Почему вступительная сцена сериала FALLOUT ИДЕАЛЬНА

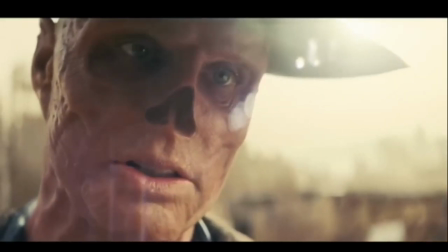[0:01]
Плауд только что вышел, и он удивил меня, насколько хорошо он был сделан.
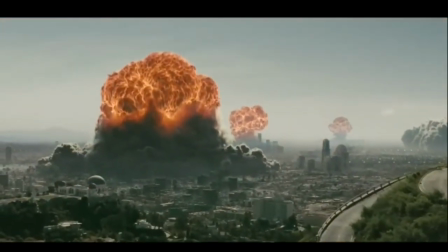[0:06]
И я чувствую, что качество было действительно показано с первого момента, когда изображение и звук попали в мои глаза и уши.
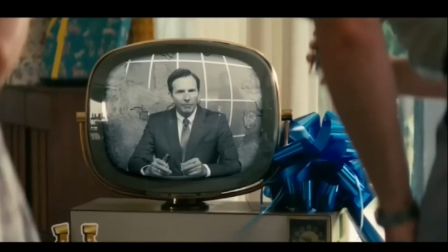[0:14]
Семиминутная вступительная часть, которая ознаменовала конец света, была так хорошо продумана и оставалась в моем сознании, что я просто не мог избавиться от нее.
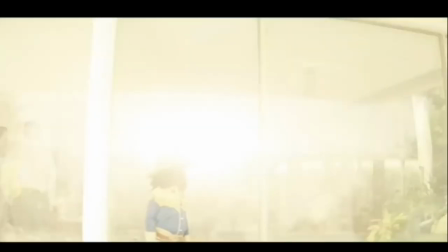[0:24]
Поэтому я подумал, надо разобрать эту часть и обсудить, почему она идеальна. Итак, начнем.
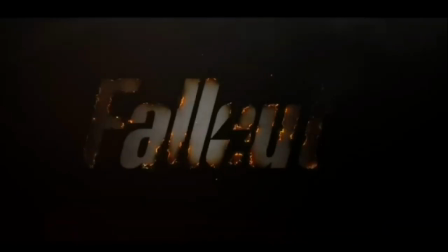[0:31]
Почему вступление в сериал Fallout идеально? Это видео будет содержать спойлеры. Песня в этой сцене, прозвучавшая на протяжении всей сцены, была прекрасна.
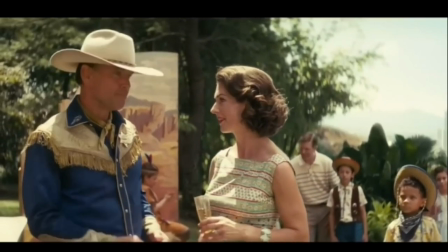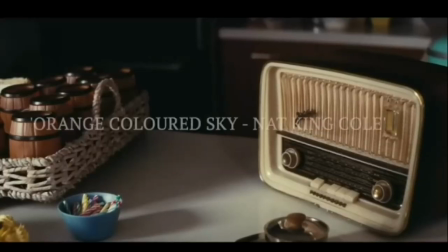[0:46]
Когда мы вошли в шоу с черного экрана, играла песня Нета Кинга Коула Orange Colored Sky.
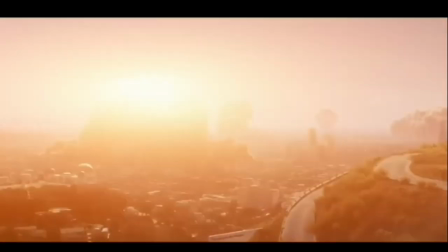[0:52]
Оглядываясь назад после конца сцены, я осознал, это был идеальный выбор. Небо озарялось оранжевым от ядерной бомбы, падающей на город. Слова «Я шел, занимаясь своими делами». «Оранжевое небо», «Вспышка», «Бам», «Алаказам» – идеально описали сцену.
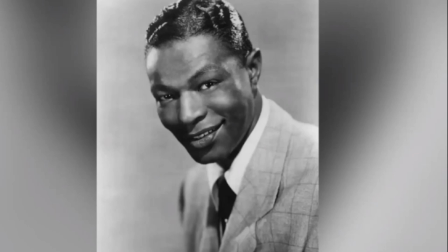[1:14]
Песня изначально описывала влюбленность, но в данном контексте текст принял иной смысл, идеально описывающий происходящее на сцене.
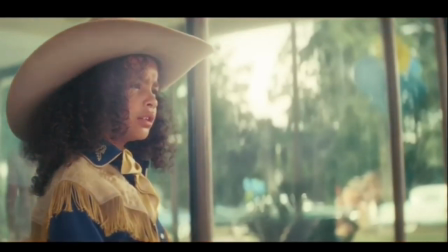[1:24]
Трение в текстах песен о любви и войне – не редкость. Например, эта сцена происходила во время праздника, дня рождения.
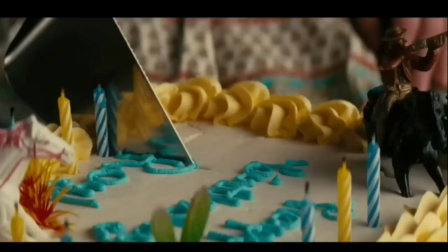[1:32]
Однако она закончилась паникой, ставшей смертью для многих.
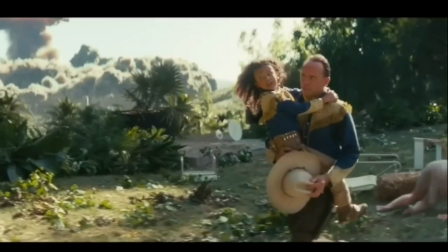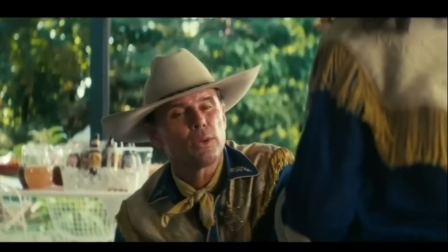[1:44]
Так трение, наполненное противоположностями, встречались в различных вариантах.
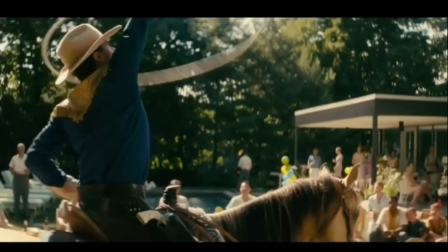[1:49]
Это отличный творческий выбор, так как заманивал в обманчивое чувство безопасности.
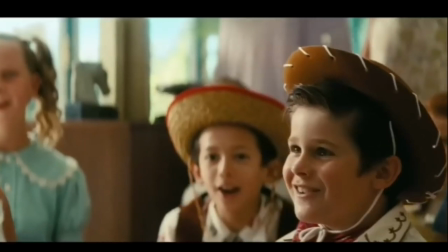[1:55]
Будь то окружение, эмоции или звук, это отличный старт для сцены.
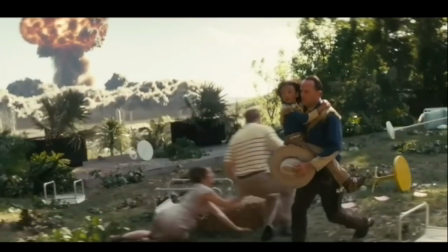[2:02]
Мне понравилось, что хотя это было начало, называется как конец.
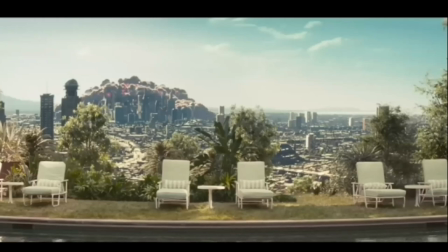[2:07]
Это был конец света, который они знали, до падения бомб.
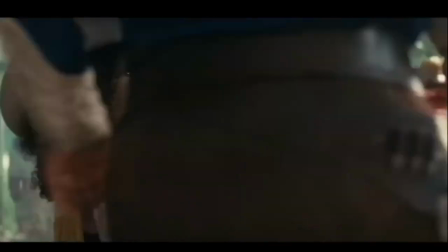[2:12]
Не поймите неправильно, не так уж и оригинально, но мне понравился юмор в этом.
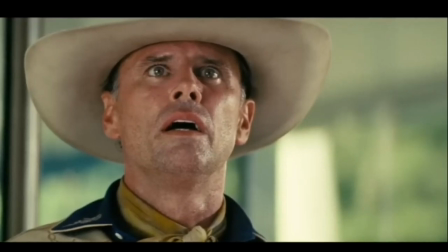[2:17]
Возвращая, наши чувства беспокойства ощущали несколько раз в течение этих 7 минут.
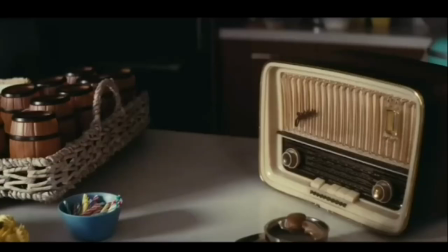[2:24]
К примеру, радиостанция упомянула, что президента не видно.
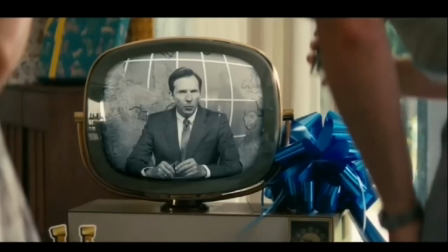[2:28]
Радио также говорило о анкоридже, о панике ведущего погоды, говорящего, что не видит смысла в делании.
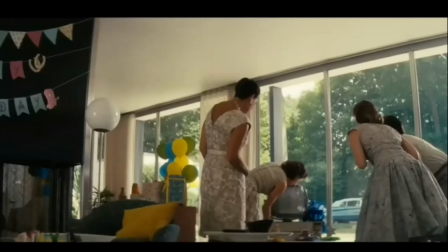[2:35]
Погода, если через неделю не будет мира, а также мать просто пытается отпихнуть все в сторону и смахнуть.
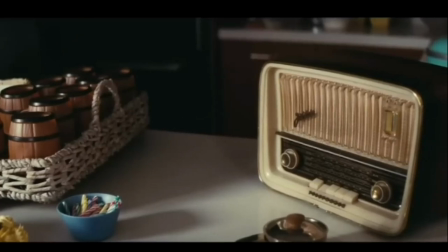[2:43]
маленькие моменты проливали свет на мир за пределами дома с которым мы не были знакомы все
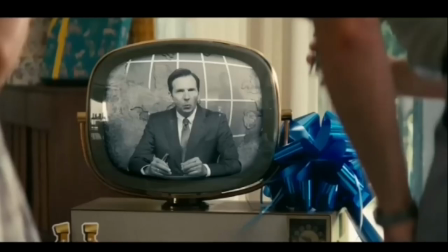[2:54]
что знали мы день рождения и очевидность опасности через радио и тв
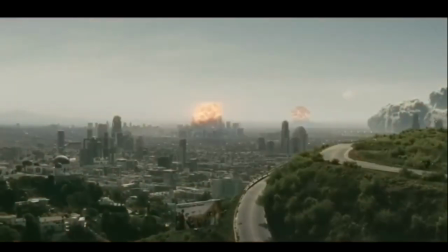[3:02]
тревожная обстановка действительно ощущалась несмотря на то что это были малые моменты которые нам скармливали по капле помимо
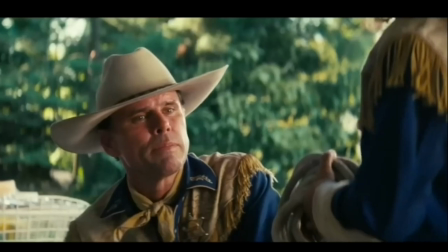[3:10]
угрозы бомбы нас знакомят с купом и джейни куп впоследствии стал упырем кого мы слежали в сериале но мы пока что не знали о нем ничего.
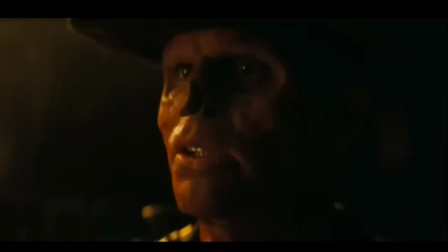[3:19]
Это стало понятно после просмотра сериала. Некоторые диалоги в этой сцене начали осмысливаться и имели вес.
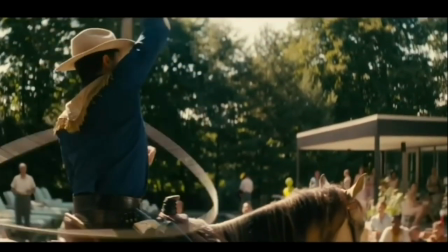[3:26]
Например, мы видели, как он работал на детских праздниках. Родители были в недоумении.
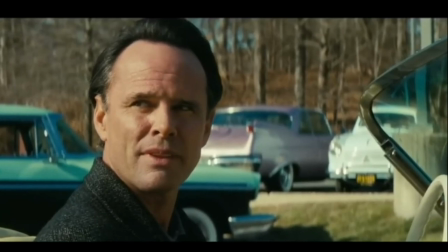[3:32]
Пройдя весь шоу, понимаем, что он терял работу из-за связи с Волтек. Студии не хотели контактировать ни с ним, ни с ними, так как он работал на них.
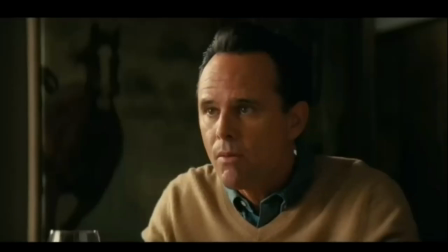[3:40]
Показано, что хоть он и терял работу в сериале, когда упали бомбы, звезды из него уже не было.
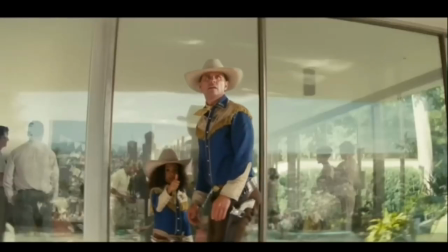[3:45]
Он раньше был знаменитым актером, но стал отставником и вынужден устроить вечеринки, чтобы выжить.
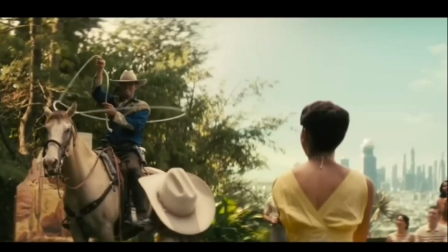[3:51]
Это показывает, как Волт Тек повлияло на него, профессионально и лично со всем, что произошло с его женой Барб.
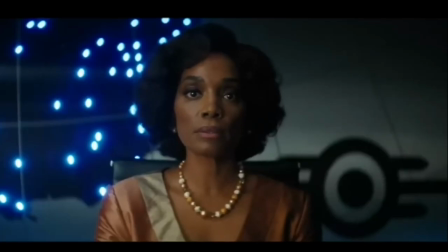[3:58]
Попросили показать большой палец на фото, он отказался из-за обстоятельств.